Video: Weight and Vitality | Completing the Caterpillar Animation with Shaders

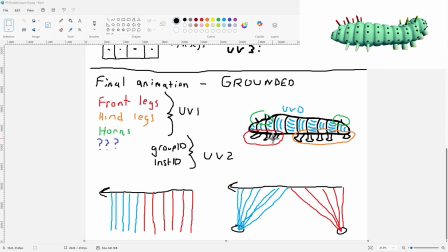[0:00]
Back for the final lesson of our procedural animated caterpillar series. Last time we got started on adding limb animation. Now for the front legs, I think that minimal approach that we used is pretty good, and I think those are done. But the hind legs are really the star of the show here.
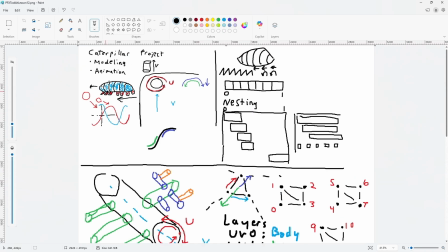[0:14]
If you remember all the way back when we first started working on this, we talked about this rear wheel drive that's motivating the whole animation here.
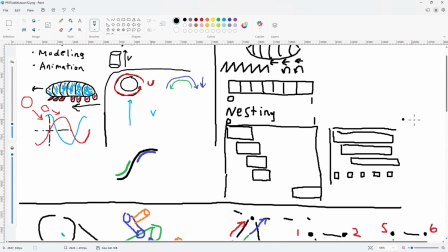[0:22]
It starts in the hind legs, so we want to make sure those are really sort of polished.
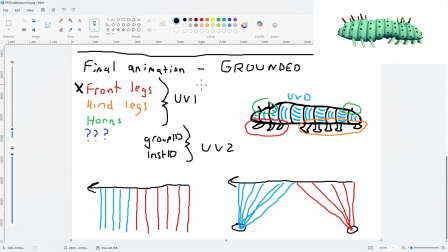[0:26]
So not just for the hind legs, for the whole caterpillar, I'll introduce today's theme, which is that I want to enhance the weight and vitality of this animation. So you could think of this as being kind of similar to last time's theme of creating like a grounded reality of the animation, but this time we want to focus more on adding like mass, force, and energy, right, with the vitality. We'll be trying to bring all of our elements to life. So we'll start by looking at the hind legs, but let's quickly review what we did with the front legs in the last lesson,
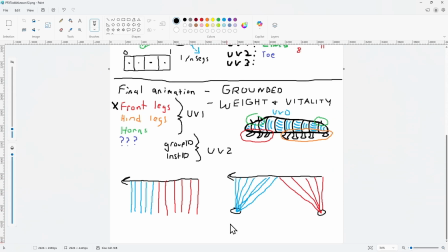[0:57]
because I think this concept will lead us right into how we want to sort of start enhancing the hind legs.
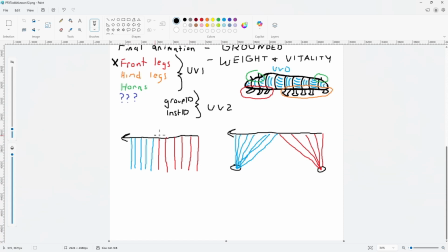[1:03]
So as we made our limb animation last time, we used this diagram to show that the body was kind of dragging the feet, they were sliding, and we wanted the feet to plant in either the previous or the next foothold instead,
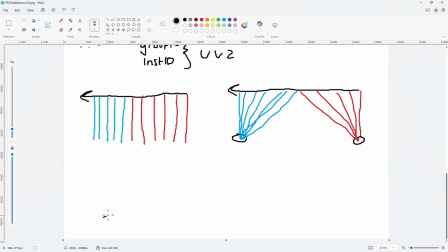[1:15]
right? But let's make a diagram that shows how we actually fix this. And it involves the timing of the different elements of the animation. So in black, I'm just putting the overall cycle as it goes from 0 to 100%.
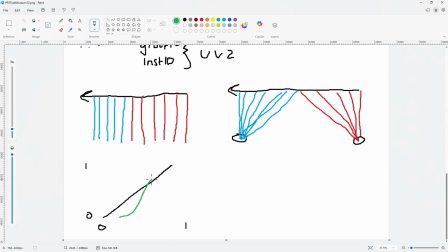[1:27]
Now the root level body movement starts partway through the cycle, and then it eases in and out as it goes from 0 to 100%.
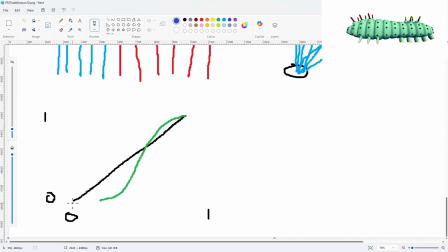[1:35]
But we start the animation with this cascade from back to front, segment by segment. So each little segment has its own animation that plays from 0 to 100%. Now let's zoom in on this front segment and let's look at these timings closely.
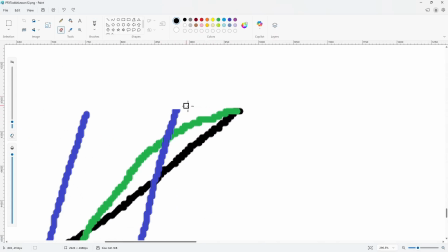[1:49]
And let me just make sure these are exactly level, because we saw the disparity between these was key. The segment animation controls whether the foot's on the ground or off the ground. And so the foot is already planted here, but the body is still animating it forward. So that's what causes that slide.
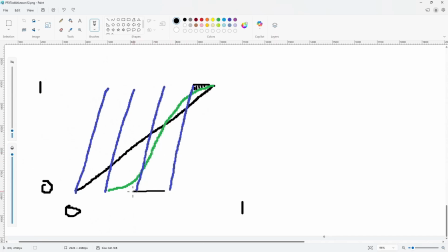[2:06]
Now here, right, there's an even bigger disparity as we leave the previous foothold, and that also led us to see a larger slide there.
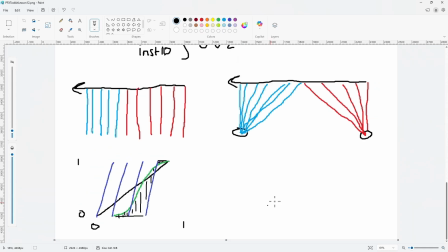[2:14]
So check out our last lesson if you want the full details on how we actually use this difference to fix the animation with this kind of more pragmatic approach.
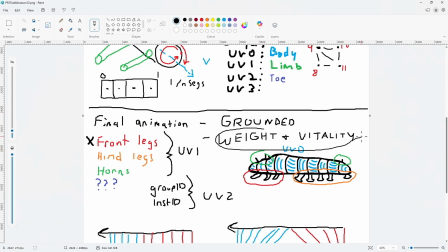[2:22]
But we can actually use the same concept in order to enhance our hind leg animation as we get started with today's lesson.
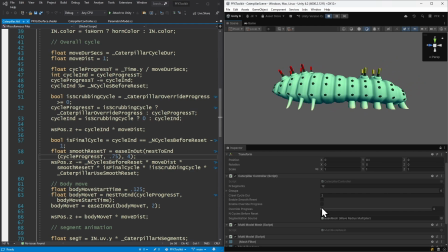[2:29]
Okay, so here's the animation that we ended up with last time, and I'm just going to start scrubbing through this with some controls I added between lessons. Here's the code that handles those controls, and I'm actually going to be putting the full shader code that we end up with at the end of this lesson in the description.
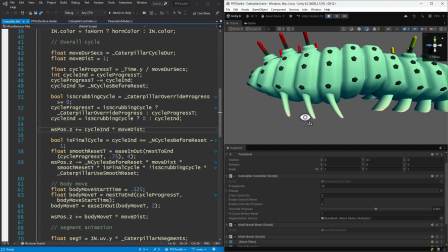[2:44]
Okay, so let's start scrubbing through this animation, and here's the front leg. So we were just talking about these, and there's a nice anticipation now in these, right? As these bend back, they kind of build potential energy to release and lift the weight of the caterpillar to its next foothold.
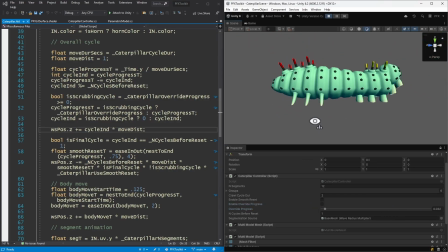[3:01]
And we got this just as like a natural consequence of what we did last time to fix the animation. But if you compare this to the back of the body, these segments just start moving immediately, right? There's no sort of build or anticipation there, and it feels very floaty as a result.
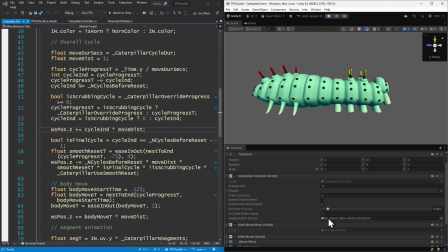[3:16]
Now this is where the animation originates, where it starts moving, so it does need to start moving right away. But we also need to see it build the energy that's going to be required to move the whole caterpillar, like an even bigger version of what we have in front.
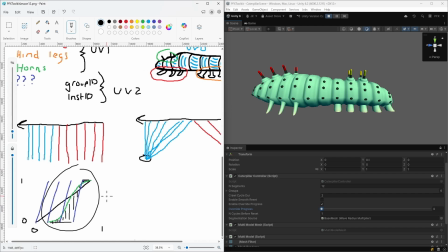[3:30]
So what if we add some kind of disparity in the timings of the way that we're driving the motion in back and see if we can use that to create anticipation?
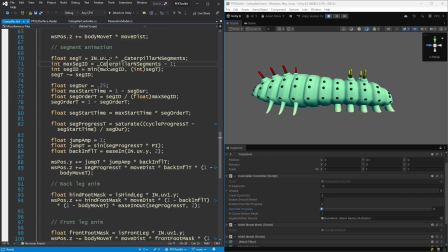[3:39]
So let's scroll down to where we have our segment animation defined. We do have separate Y and Z offsets, right? Our segment animation progress is driving the Z directly, and this jump T is driving our Y position.
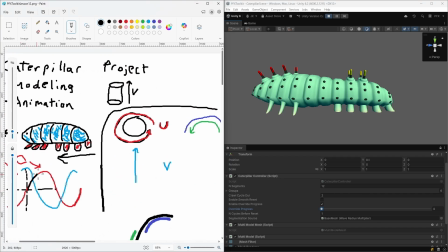[3:53]
Remember, that's kind of this half sine wave arc, and that tells us sort of from 0 to 1 how displaced we are in the Y axis, right?
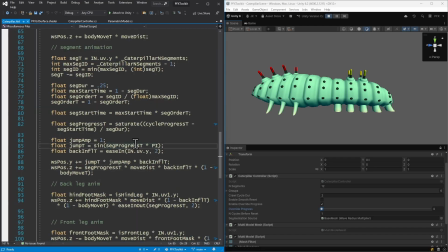[4:02]
But we're just driving that with this same segment animation progress that we're using to drive our Z axis.
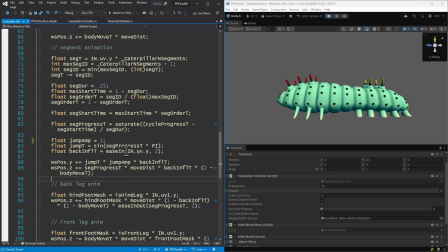[4:07]
So these both have the same exact timing on them, right? So what if we just use a different jump progress to drive the timing of the jump? So we could take our segment progress and then ease it in.
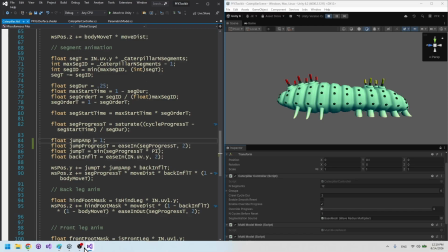[4:21]
And if we want to visualize what that looks like with this same kind of timing diagram here,
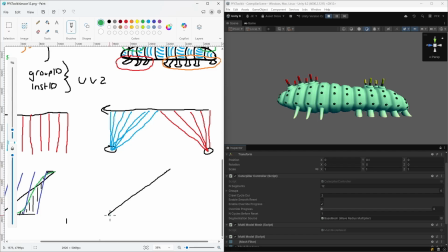[4:27]
so this would be the segment progress, and then here's our jump progress that we're easing in. So we'll move forward before we move up and try to almost recreate that slide out of the previous foothold in the front of the body.
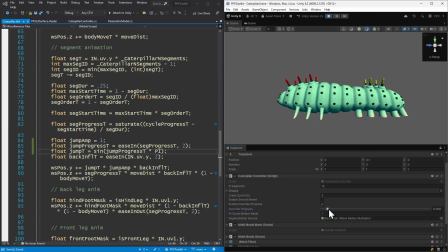[4:41]
Okay, so if we use our jump progress here, we've got a little bit of a slide now. Let's take a little bit of a closer look.
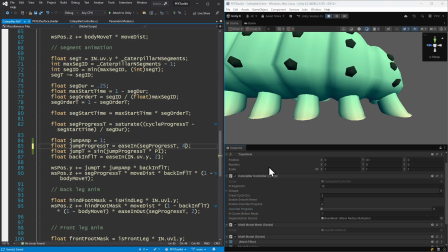[4:49]
It's kind of hard to see. And so maybe we can increase this ease power. Okay, so that's definitely creating a nice slide there. And we want that in the body to create anticipation,
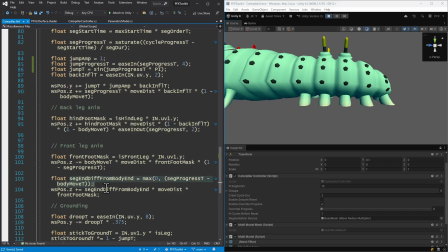[5:01]
but we can fix the foot and keep it planted by doing the same thing that we did last time,
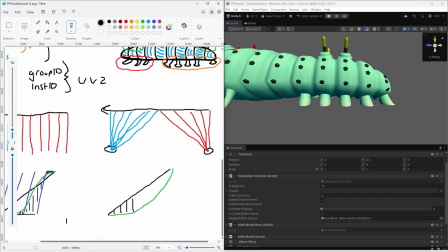[5:08]
using the disparity of these animations that we just introduced, okay?
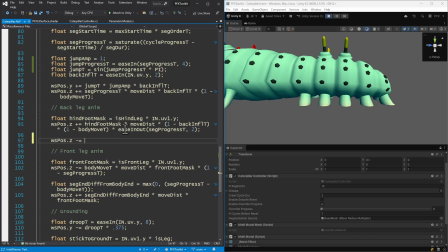[5:12]
So we can subtract out from our world space position if we're a foot, so we'll use the hind foot mask. We'll start with the whole move distance of the segment, and then that changes. So we have to add in the back influence t, and then we'll multiply in the difference in completion percentages, right, between these two animations to correct the foot's position, right?
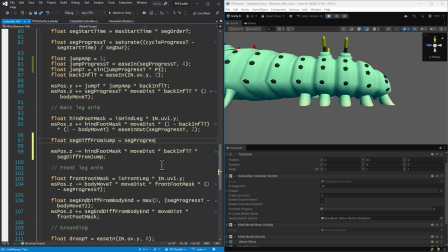[5:31]
So that's going to be our segment progress minus the jump progress. And again, check out that last lesson if you want to go a lot more in depth into this. But this is looking pretty good. So the foot's now planted, but we have this nice kind of lean and anticipation of this segment cascade now.
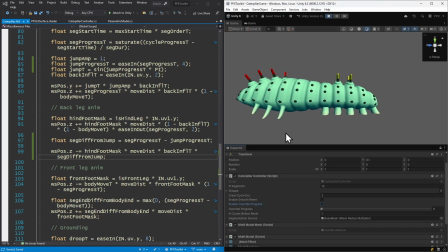[5:50]
Now, if we play this, we will see, though, there's a problem with this. It's very rigid in motion, right? Especially in the front here. Now, we need this anticipation in the back of the caterpillar, but we don't really need it in the front. So we can do something to basically ensure that we're only changing the timing of this in the back.
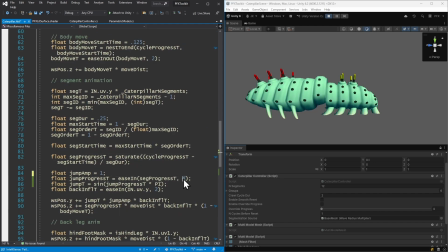[6:08]
So where we did this sort of timing change, we can change this single value into like a jump ease variable. Okay, so we can interpolate from 1 in the front, so there'll be kind of no change, to this like snappier value in the back.
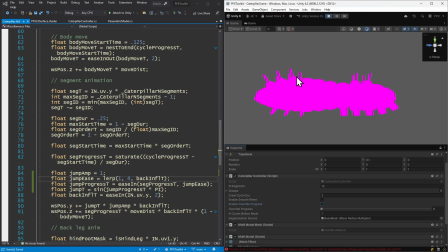[6:23]
Okay, so let's take a look at this. All right, so something broke. Let's take a look at this. Back influence T not defined. So we basically just need to move this declaration up, I think, so we can use it up here. So let's move that. Okay, so now we can see, I think the front is looking a lot better now.
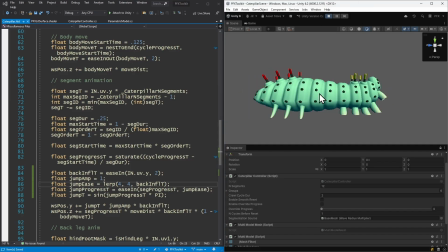[6:42]
And so if you just want to compare what that looked like before, we can see that's very rigid looking, right? And then we can go back to what we have now. The front is much smoother now. But in the back, we still have this rigidity, right?
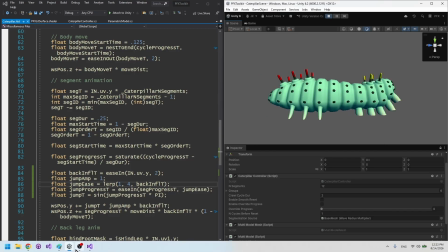[6:55]
We still see this crash down in the back. And that's a result of using this ease in on our jump progress, right?
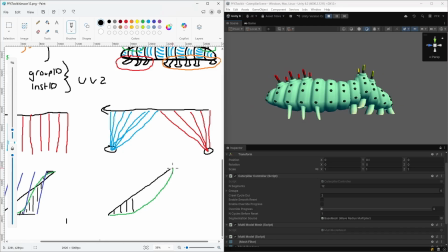[7:02]
Ease in accelerates out. So that change in our timing is what's creating this crash down.
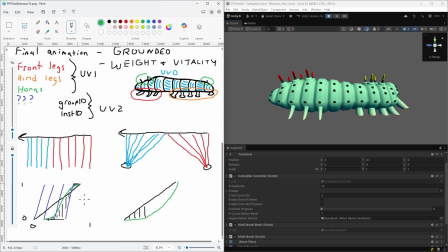[7:07]
Now, I do kind of like some aspects of this. It creates an accent, which is kind of nice, right?
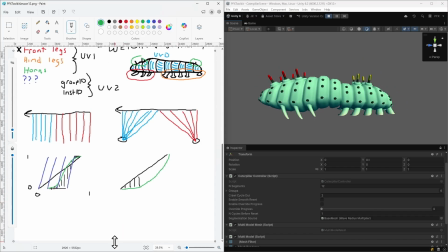[7:13]
You can feel the weight and the force of the body crashing down to the ground. But I don't think it should come to a complete dead stop here, right?
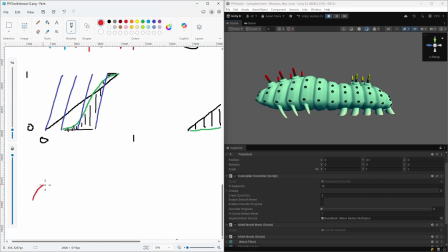[7:21]
I almost want to see it like almost complete this sine wave pattern that we started, and move further down before it comes back up and kind of resets the position of the body, right? So we'll keep the jump animation as it is, but we'll add this follow-through animation to sort of cushion the blow and create like a secondary
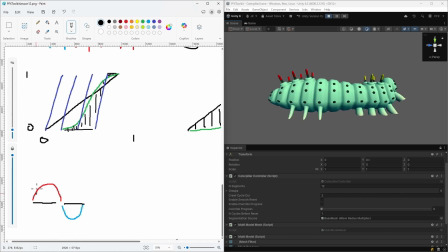[7:40]
reaction animation to that kind of more dramatic primary action of the jump.
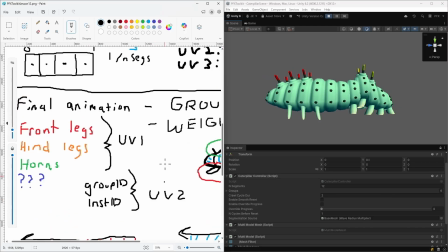[7:46]
All right, so for the timing of this,
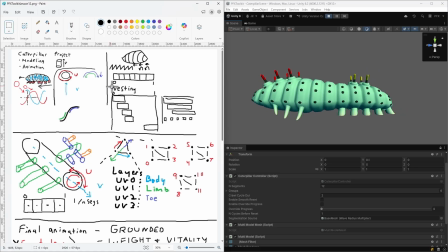[7:48]
let's look at our nesting diagram where we showed sort of how all the different segment animations get spaced inside of the container of the whole cycle.
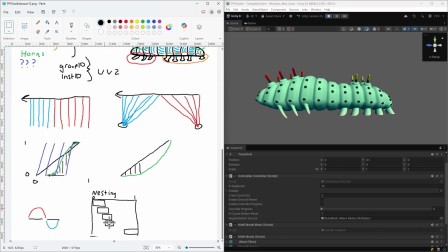[7:55]
And let's just add the follow-through timings to this diagram.
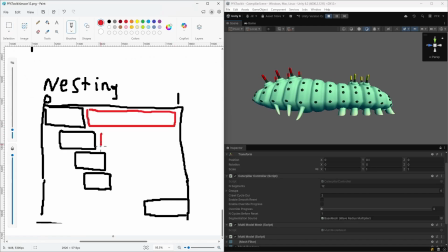[8:00]
And so we'll just take this ending point of each segment animation and just say the entire duration from that endpoint of the segment animation to the end of the cycle will be that particular segment's follow-through animation.